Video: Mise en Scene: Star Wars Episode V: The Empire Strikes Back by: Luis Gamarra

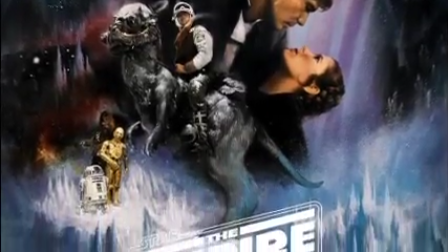(0:00)
Star Wars The Empire Strikes Back directed by Irvin
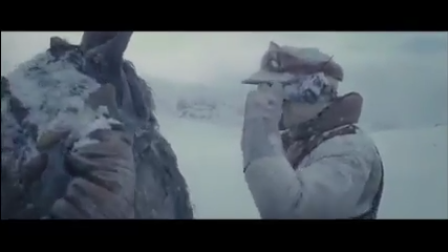(0:04)
Kessner released in 1980 takes place at the events of A New Hope where
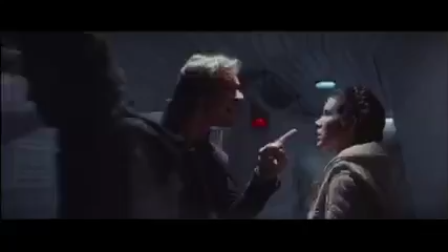(0:09)
we see Luke Skywalker and his friends Han Solo and Princess Leia and many
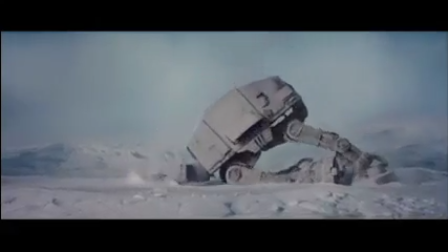(0:13)
others try to defeat the Empire once and for all and bring order back to the galaxy.
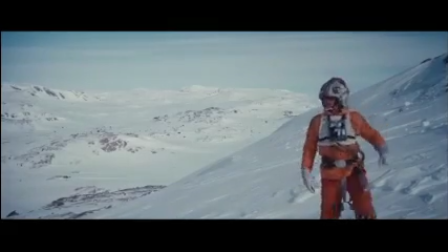(0:18)
Darth Vader tries to put a stop to this but Han Solo and their gang escapes while Luke Skywalker starts his training with once Jedi Master Yoda.
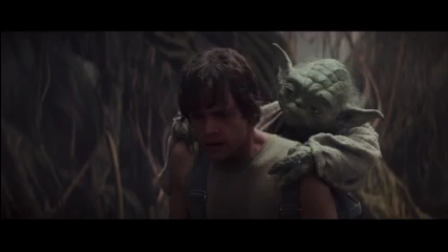(0:28)
But not for long as we see Han Solo,
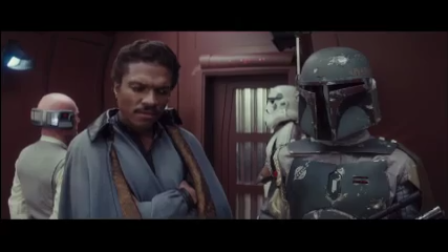(0:31)
Princess Leia and many others get captured by Darth Vader and imprison Han Solo and Carbonite where he is trapped for however long.
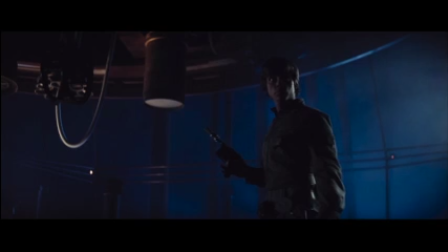(0:43)
Today I am analyzing the duel on Cloud City mise-en-scene where we see Luke Skywalker ignore Yoda
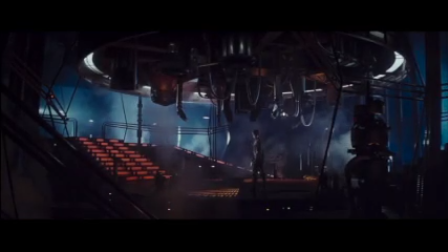(0:49)
and tries to save his friends and this is where we see him go one on one with Darth Vader. The setting. This takes place in Cloud City as stated before in the Carbonation Room.
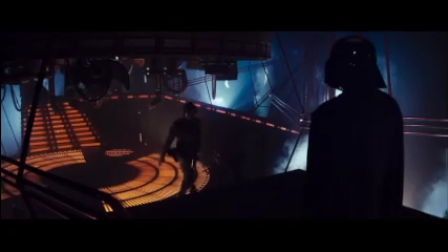(1:06)
This room is very large but is covered in mass fog in this large space making it uneasy, enclosed,
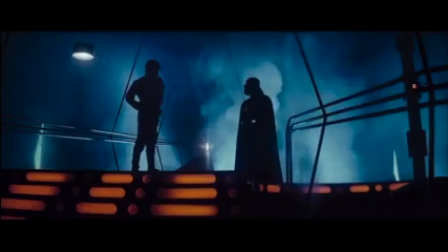(1:13)
and claustrophobic for Luke Skywalker and Darth Vader where both of them ignite their
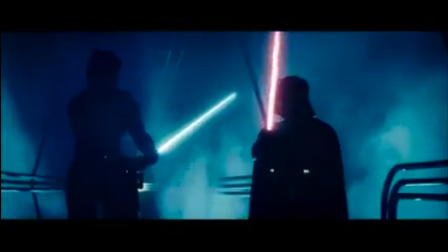(1:17)
lightsabers setting the scene where only one of them are able to escape alive. We next move on to the lighting.
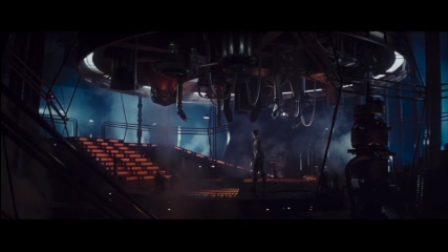(1:30)
Luke is covered by darkness, looking around, then the light slightly dims up setting a stage for this scene.
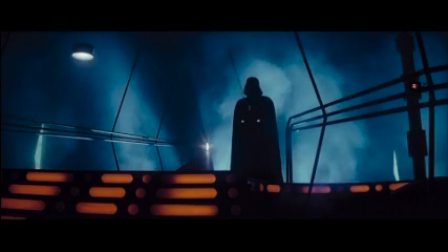(1:36)
We next pan into Darth Vader, a large, dark, ominous figure staring at Luke from a short distance with the background of a very dim blue lighting casting a shadow perfectly,
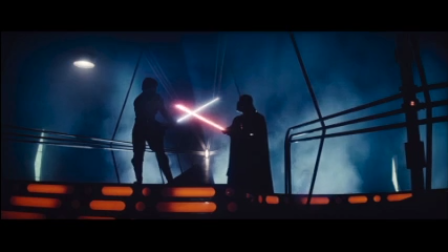(1:45)
with little to no light besides their sabers illuminating them. We next go on to costumes and makeup.
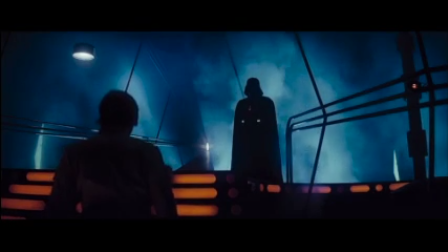(1:53)
Starting with Luke Skywalker slowly making it up the stairs in his dark dirty training clothes
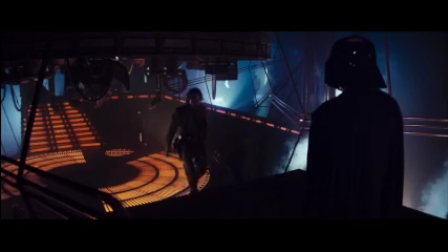(1:59)
of an apprentice with an equipment belt around his waist covered in dirt and sweat ready to fight.
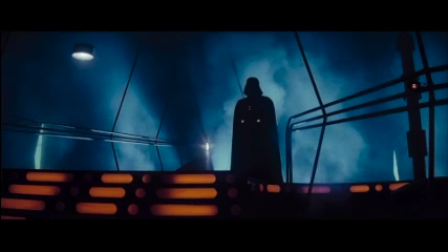(2:06)
We next see Darth Vader, the dark ominous figure seen before us with his shoe all shiny and his dark long cape showing what true power he holds. Next is acting.
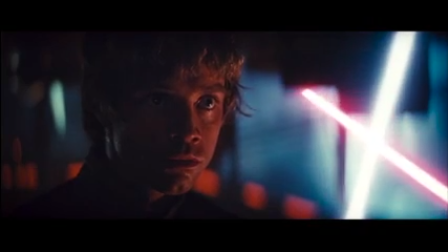(2:17)
Although many words are not exchanged, we see Luke here with a face of fear in his eyes, dripping of sweat because he may be nervous of what is to come.
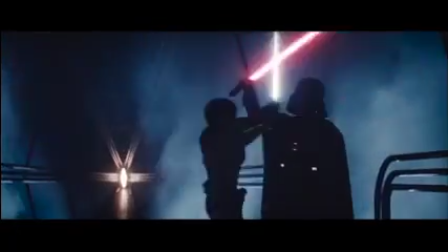(2:25)
We then get a glimpse of what amazing choreography is when Luke tries to strike Vader
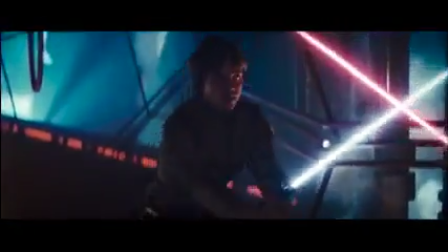(2:30)
but fails as Vader pushes him to the ground and Luke slowly starts facing him once again.
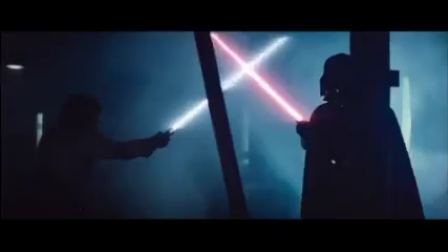(2:37)
It is at a feat of rage when we see Luke try to strike him down once again with many spin moves once again in which he fails.
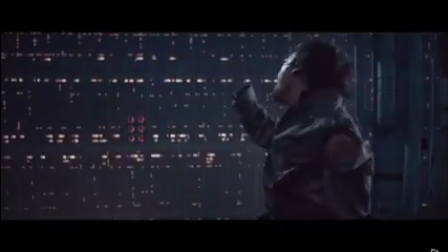(2:47)
To the point where we see Luke Skywalker lose the battle to Darth Vader and gets his hand cut off,
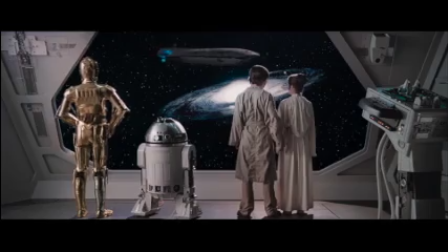(2:52)
but we do see Luke live another day narrowly escaping from the hands of Darth Vader,
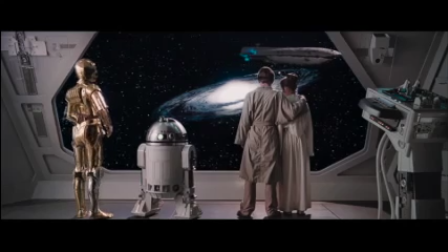(2:57)
his father.